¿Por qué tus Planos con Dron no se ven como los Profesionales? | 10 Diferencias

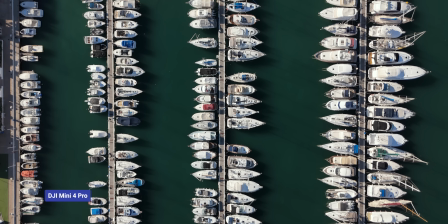[16:17]
En parte es normal porque esta es una cualidad que solo dominan los fotógrafos y filmmakers expertos,
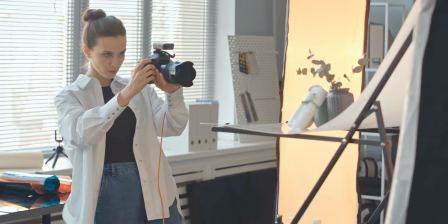[16:22]
pero más allá de captar la mejor luz, más allá de realizar las mejores ediciones, más allá de tener un montón de conocimientos, está la composición, es decir, esa habilidad de situar elementos atractivos para el espectador en nuestro encuadre a través de una distribución coherente de lo que ocurre en pantalla. Esto es algo que se aprende y mejora con el tiempo y el esfuerzo, pero debemos obligarnos a mejorar este aspecto si queremos llegar a un nivel alto.
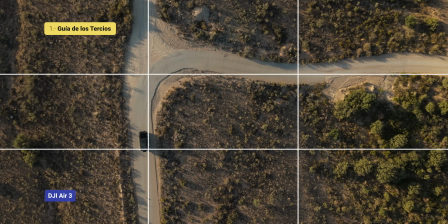[16:43]
Como es algo que te puede resultar lioso al principio, aquí tienes 4 trucos que te harán ver la vida de otro color. Lo primero es situar los elementos destacables en alguno de estos cruces de la guía de los tercios.
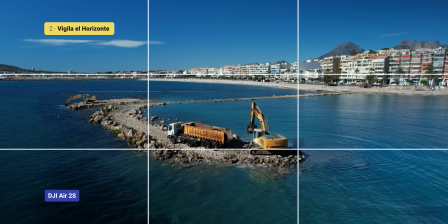[16:54]
Siempre que hagas esto, siempre que pongas elementos interesantes en estas encrucijadas, estarás mejorando la composición de tu imagen.
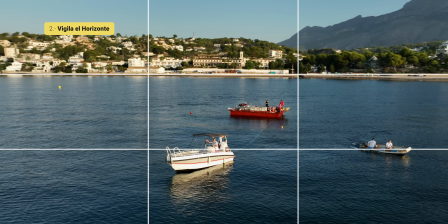[17:01]
Número 2, aprovecha para situar el horizonte en una de estas dos líneas horizontales que nos propone esta guía de los tercios. Con esto estarás aportando estabilidad a toda la composición y le darás importancia al resto de sujetos que aparezcan en el encuadre.
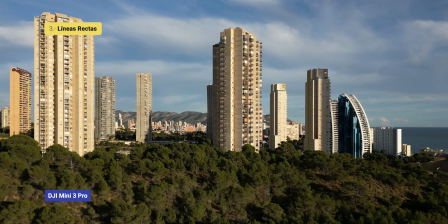[17:13]
Sé que puede parecer muy simple, pero créeme que solo haciendo esto ya vas a mejorar un montón toda la composición de todo lo que pongas en tu cámara.
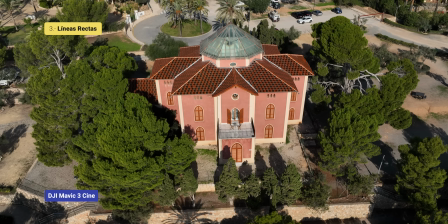[17:20]
Número 3,
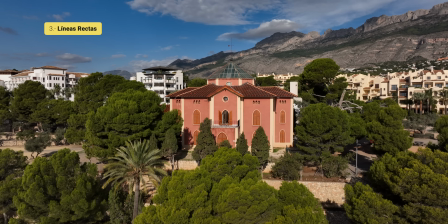[17:20]
intenta situarte a la misma altura de los sujetos a los que estés grabando para que no se deforme ninguna línea y para darles esa dimensión y esa importancia que merecen. No hay nada que chirríe más que una casa o una estructura uniforme con líneas deformadas o que no son paralelas.
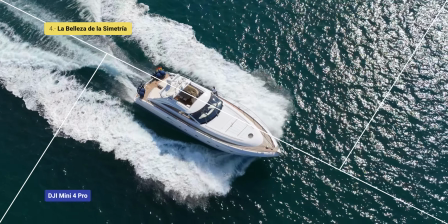[17:34]
Eso es algo que cambia mucho de cómo lo vemos con los ojos, así que cúrrate esto, céntrate para que esa imagen se vea como muy profesional de una persona que se ha fijado en eso.
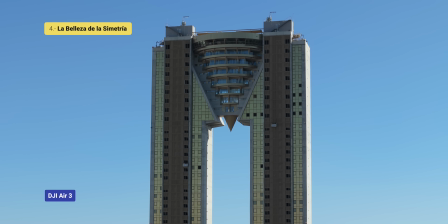[17:43]
Número 4, si tienes dudas, algo que nunca falla es buscar la simetría.
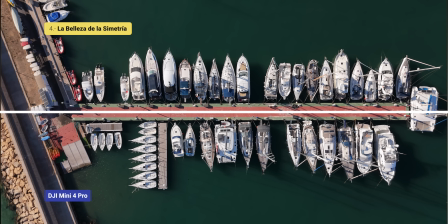[17:47]
Hay un montón de técnicas de composición avanzadas, algunas de ellas son de hecho muy complejas,
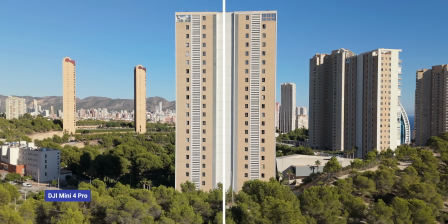[17:53]
como por ejemplo la proporción áurea, pero la simetría es un clásico que nunca pasa de moda. Ayúdate de la cruceta central para crear dos mitades que más o menos sean similares y que dirijan la vista del espectador hacia el centro.
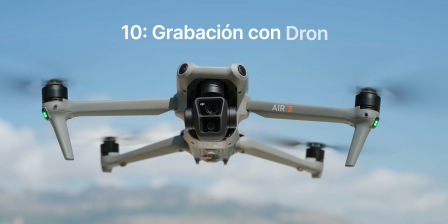[18:05]
Créeme que con esto es muy difícil que te equivoques. En resumen, una imagen bien compuesta es una garantía de calidad que va a atrapar sí o sí a tus espectadores y va a mejorar un montón la retención de audiencia de tus vídeos y fotografías. Esto parece una obviedad, pero muy pocos pilotos realmente cumplen este requisito. La mayoría se dedican a soltar el dron por el aire, pasearlo y grabar un poco sin ton ni son. Si queremos realmente aprender a grabar con un dron, debemos aprender a grabar. Y eso implica que entendamos y dominemos los parámetros de cámara y las técnicas de grabación más comunes.
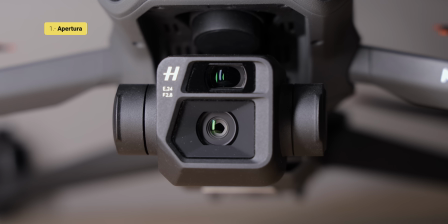[18:39]
No es algo que se pueda aprender de la noche a la mañana,
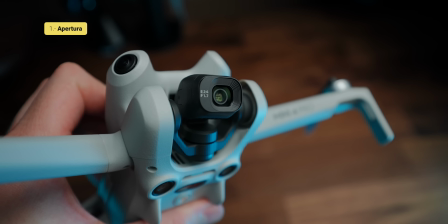[18:42]
pero aquí tienes las 4 patas de la fotografía que tienen todas las cámaras y que te ayudarán un montón a cortar la curva de aprendizaje.
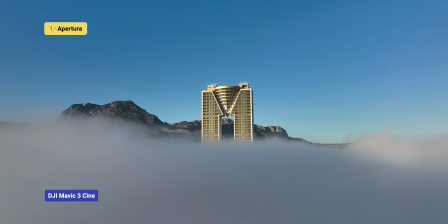[18:49]
Número 1, la apertura, que en algunos drones es fija y en otros es variable.
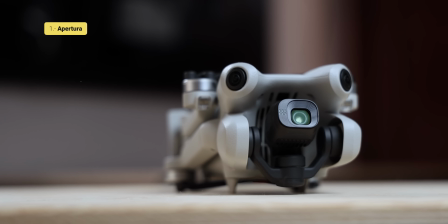[18:53]
Se trata simplemente de un agujerito que tiene la lente de nuestra cámara que se abre o que se cierra para que entre más o menos luz. Esto afecta a la nitidez de nuestras imágenes y a la profundidad de campo, que es esta capacidad que tenemos para utilizar el desenfoque en algunas partes de nuestra imagen.
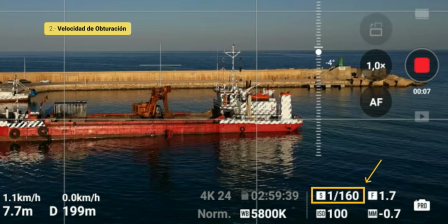[19:08]
Cuando el número sea más bajo, significa que el agujero va a estar más abierto y por tanto vamos a tener más luminosidad y seremos capaces de desenfocar algunas partes de nuestra imagen.
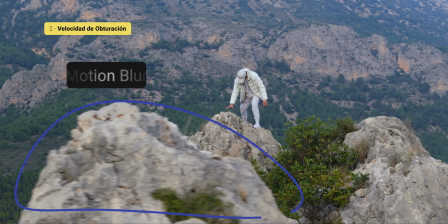[19:16]
Número 2, sobre la velocidad de obturación, cuanto más bajo sea el número, más luz va a entrar en el sensor de nuestra cámara,
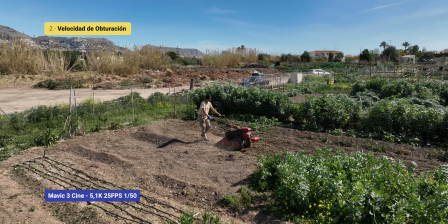[19:22]
pero más movida va a estar la imagen si algo se mueve durante ese tiempo.
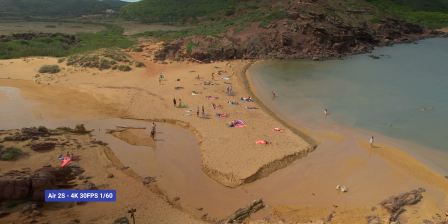[19:26]
Si conseguimos trabajar a velocidades de obturación bajas, conseguiremos el preciado desenfoque por movimiento o motion blur.
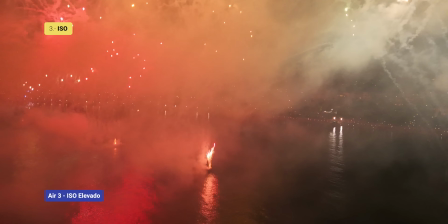[19:32]
Nosotros recomendamos 1:50 para 25 fotogramas por segundo en vídeos para YouTube y
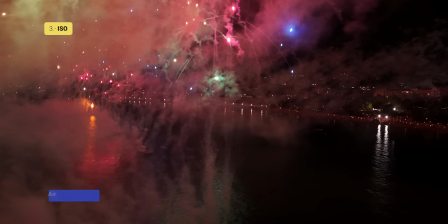[19:38]
1:60 para 30 fotogramas por segundo en vídeos de Instagram y TikTok. Número 3.
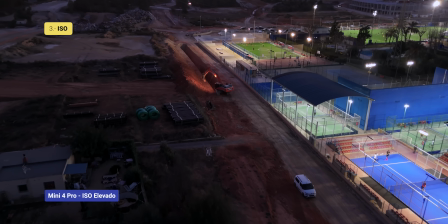[19:43]
El ISO modifica la sensibilidad del sensor de nuestra cámara a la hora de percibir la luz.
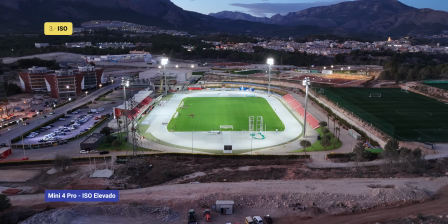[19:47]
Es el parámetro que debemos ajustar si no hemos conseguido luz suficiente con los otros dos parámetros. Pero ojo con esto, cuidado, porque cuanto más elevado sea el ISO, más grano va a aparecer en la imagen y peor calidad tendremos.
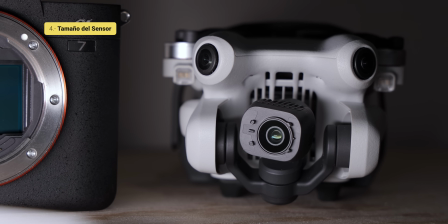[19:59]
Así que debemos encontrar un equilibrio que nos permita tener una calidad óptima sin que se nos rompa, sin que aparezca mucho ruido y esa imagen pues no sirva para mucho.
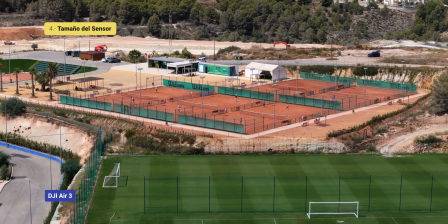[20:07]
Número 4. Esto es vital, porque el tamaño y la calidad del sensor afecta directamente a los tres parámetros anteriores que acabamos de ver,
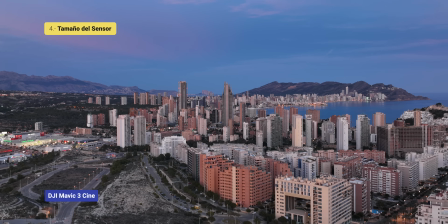[20:15]
porque cuanto más grande sea el sensor y de más calidad, más luz será capaz de captar.